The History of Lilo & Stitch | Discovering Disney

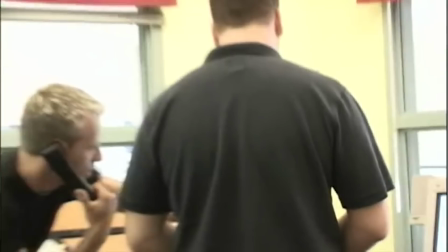1219s
In May of 2001, test screenings were fully underway, which continued to point out the flaws of the film that removed viewers from the experience they were supposed to be having.
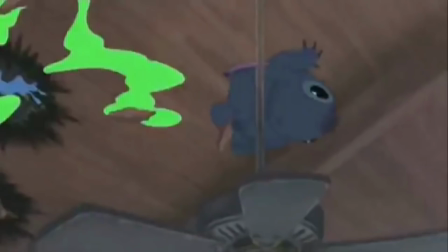1229s
For one, when Jumbo was attacking Stitch in Lilo's home, audiences found the violence to be too much,
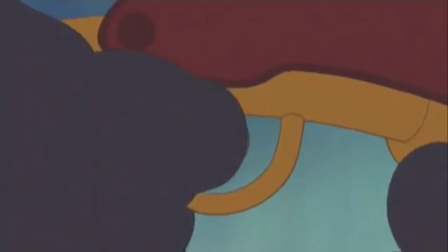1235s
so this scene was reworked by the duo to be more comedic in nature.
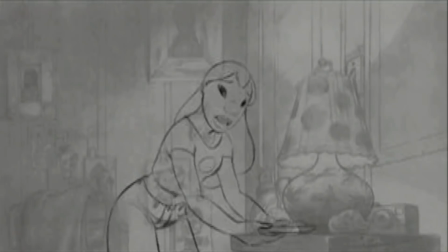1240s
Test screenings also showed that Nani and Lilo's relationship as sisters wasn't as clear as the creators would have liked.
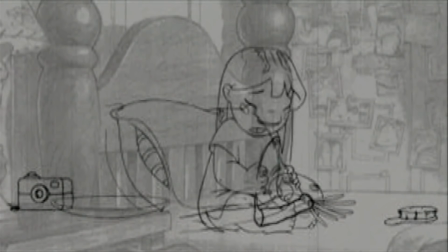1246s
Often audiences felt uncomfortable with the girls screaming at one another because they thought Nani was Lilo's mother.
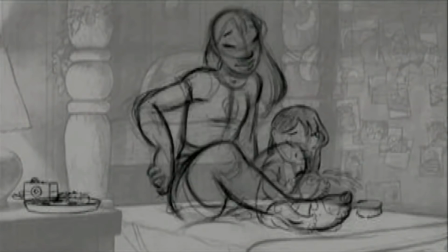1253s
So, the girls' apology to one another was rewritten by Sanders to make their relationship clear.
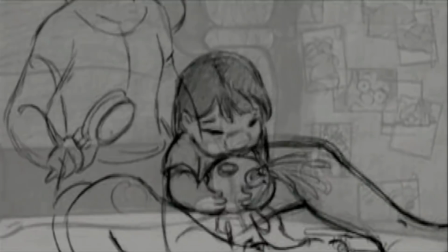1258s
As Dean and Chris began to look over the animation process with more scrutiny around August of 2001,
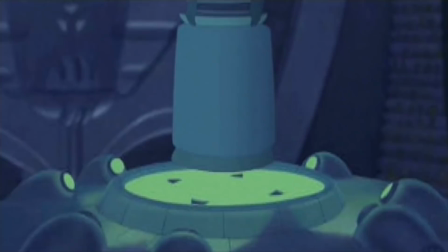1264s
a big issue arose around how they had initially characterized Stitch. He was a cute and mischievous creature,
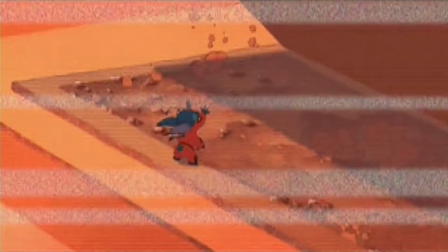1270s
but many of the Disney creatives felt that it would be difficult to root for him if he was consciously making the decisions to be a criminal at the beginning of the film.
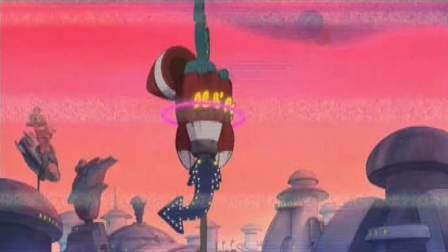1278s
Instead, Chris and Dean reworked Stitch to not be a leader of a gang of aliens, but instead have Jumba be his creator.
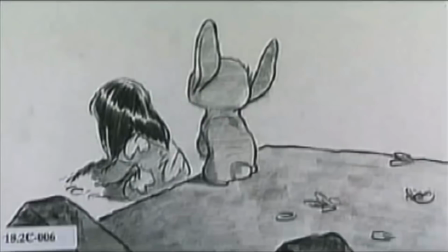1286s
Therefore, throughout the film, Stitch is forced to fight against his purpose to destroy. The decision to alter Stitch, though, had ramifications for Stitch's relationship with Lilo.
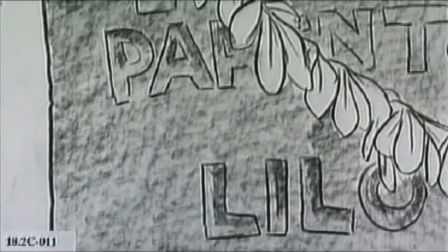1296s
Originally, Stitch and Lilo were meant to be mirrors of one another,
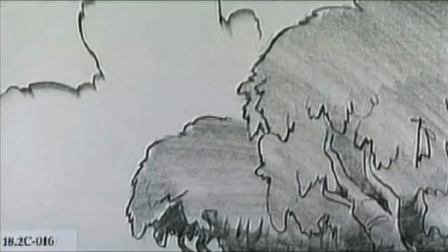1299s
as Lilo's broken family and bad behavior would be similar to Stitch's conditions when he became a criminal.
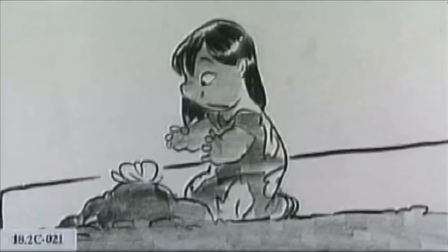1306s
When Stitch was reimagined as Experiment 626, though,
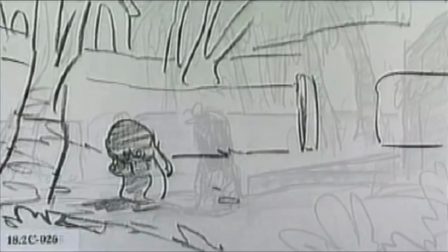1309s
Lilo and Stitch were altered to relate more to one another based on their feelings of loneliness instead of their misbehavior. But none of these alterations would be as large or as sudden as the one that would be forced to occur due to the horrifying events of September 11th, 2001.
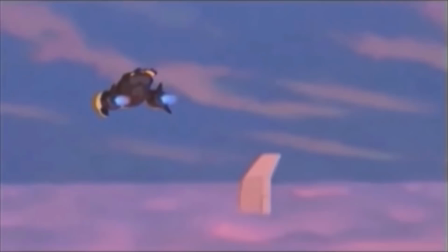1326s
Originally, the climactic finale was meant to have Stitch stealing a Boeing 747 jet so he could go after and save Lilo.
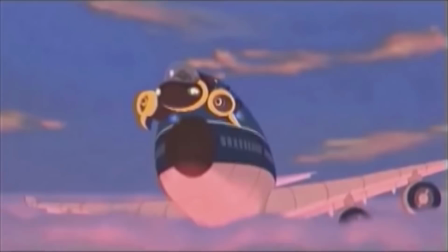1334s
The thought process was, from Chris and Dean, was that Stitch may have learned the importance of family,
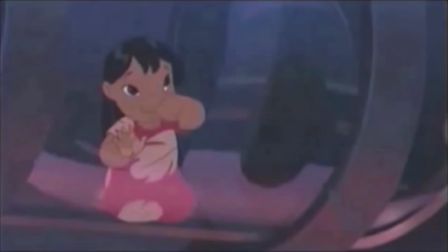1339s
but hadn't given up being impulsive and destructive when he was attempting to help the people he loved in his life.
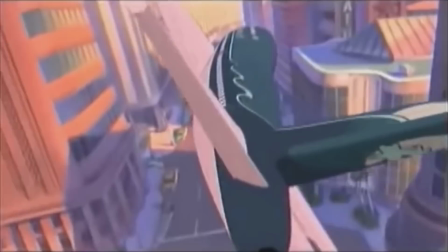1346s
Gantu was meant to attempt to avoid Stitch by flying through the metropolitan area in between tall buildings and skyscrapers, but after the Twin Towers fell on 9/11, due to passenger jets taking them down,
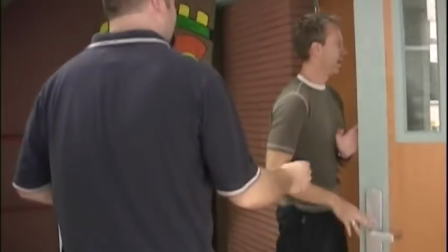1359s
the sequence felt wrong to include. I think that the neatest thing that happened within the studio was how everybody came together to make that change.
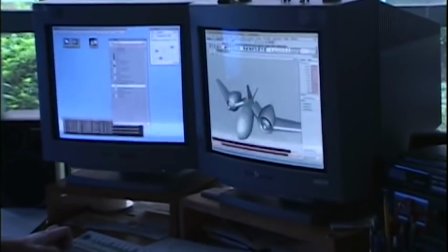1367s
Come back to the studio several days later, we said, just to let you know, we have a new plan in effect. The sequence is already being worked on, taking all of the city streets out and replacing them with mountain canyons.
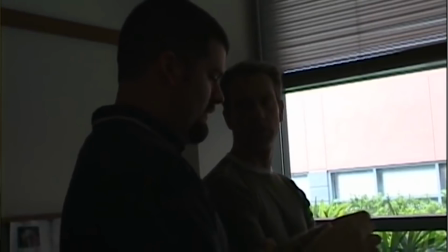1379s
There was just, you know, from the California side, from Thomas Schmaucher and the execs, that have said thanks for doing that.
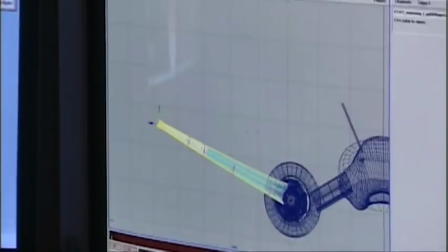1384s
By remodeling the 747 into the spaceship that Jumba and Pleakley took to Earth, and by animating a few new shots along with altering the skyscrapers to be mountainsides,
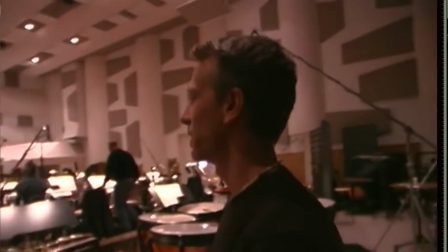1394s
the sequence was successfully revised while still preserving the fun and excitement of the original. In November 2001, as most of the scenes became solidified or were approaching completion in the animation process,
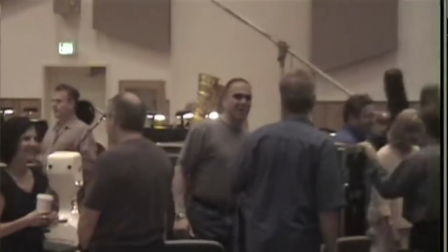1407s
Chris and Dean secured their top choice for the artist who would compose their whimsical score, Alan Silvestri.
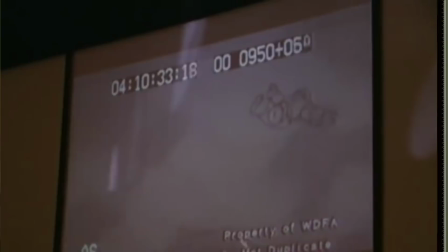1414s
What Alan brought was the ability to support the storytelling that the creators had spent years
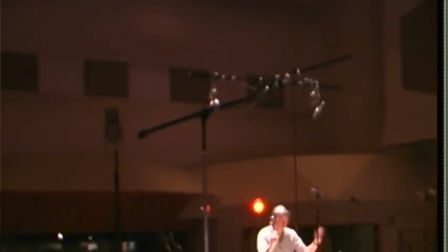1419s
developing by crafting sweeping scores that could build both emotion and the empowering moments.
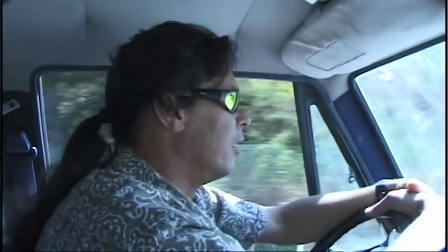1425s
Around this time, they also were able to have Mark Kalili Ho'omalu write Hey Mele no Lilo and Hawaiian Roller Coaster Ride,
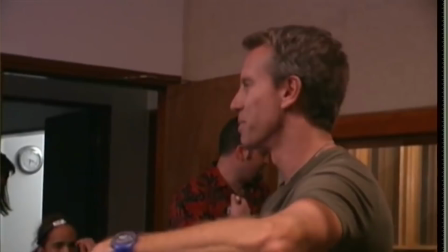1433s
which were both performed in part by the Kamehameha School's Children's Choir, and they were approved by Elvis's estate to include his music into the film.
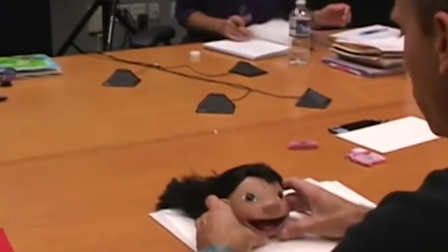1442s
As the finishing touches were made to the movie, the creators and crew were led to discuss how they would market their film.
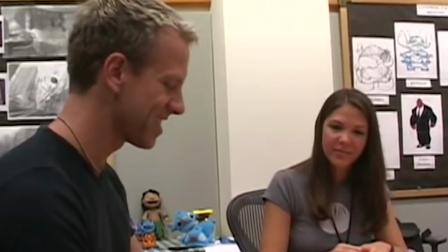1448s
While at first they considered showing shorts of Lilo and Stitch interacting,
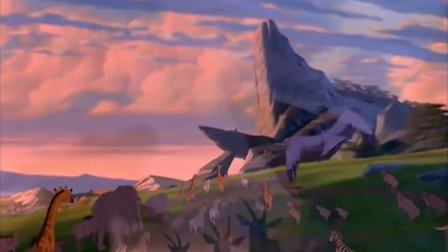1452s
they felt those might not be effective at showing what the movie was about, since the two would be in conflict throughout the film.
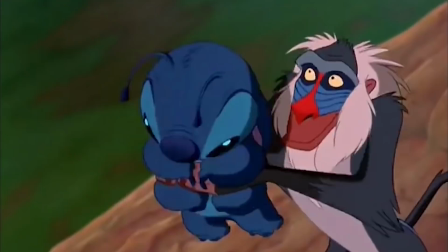1459s
What Chris and Dean eventually discovered was that their best chance of having audiences connect with their story was through Stitch himself.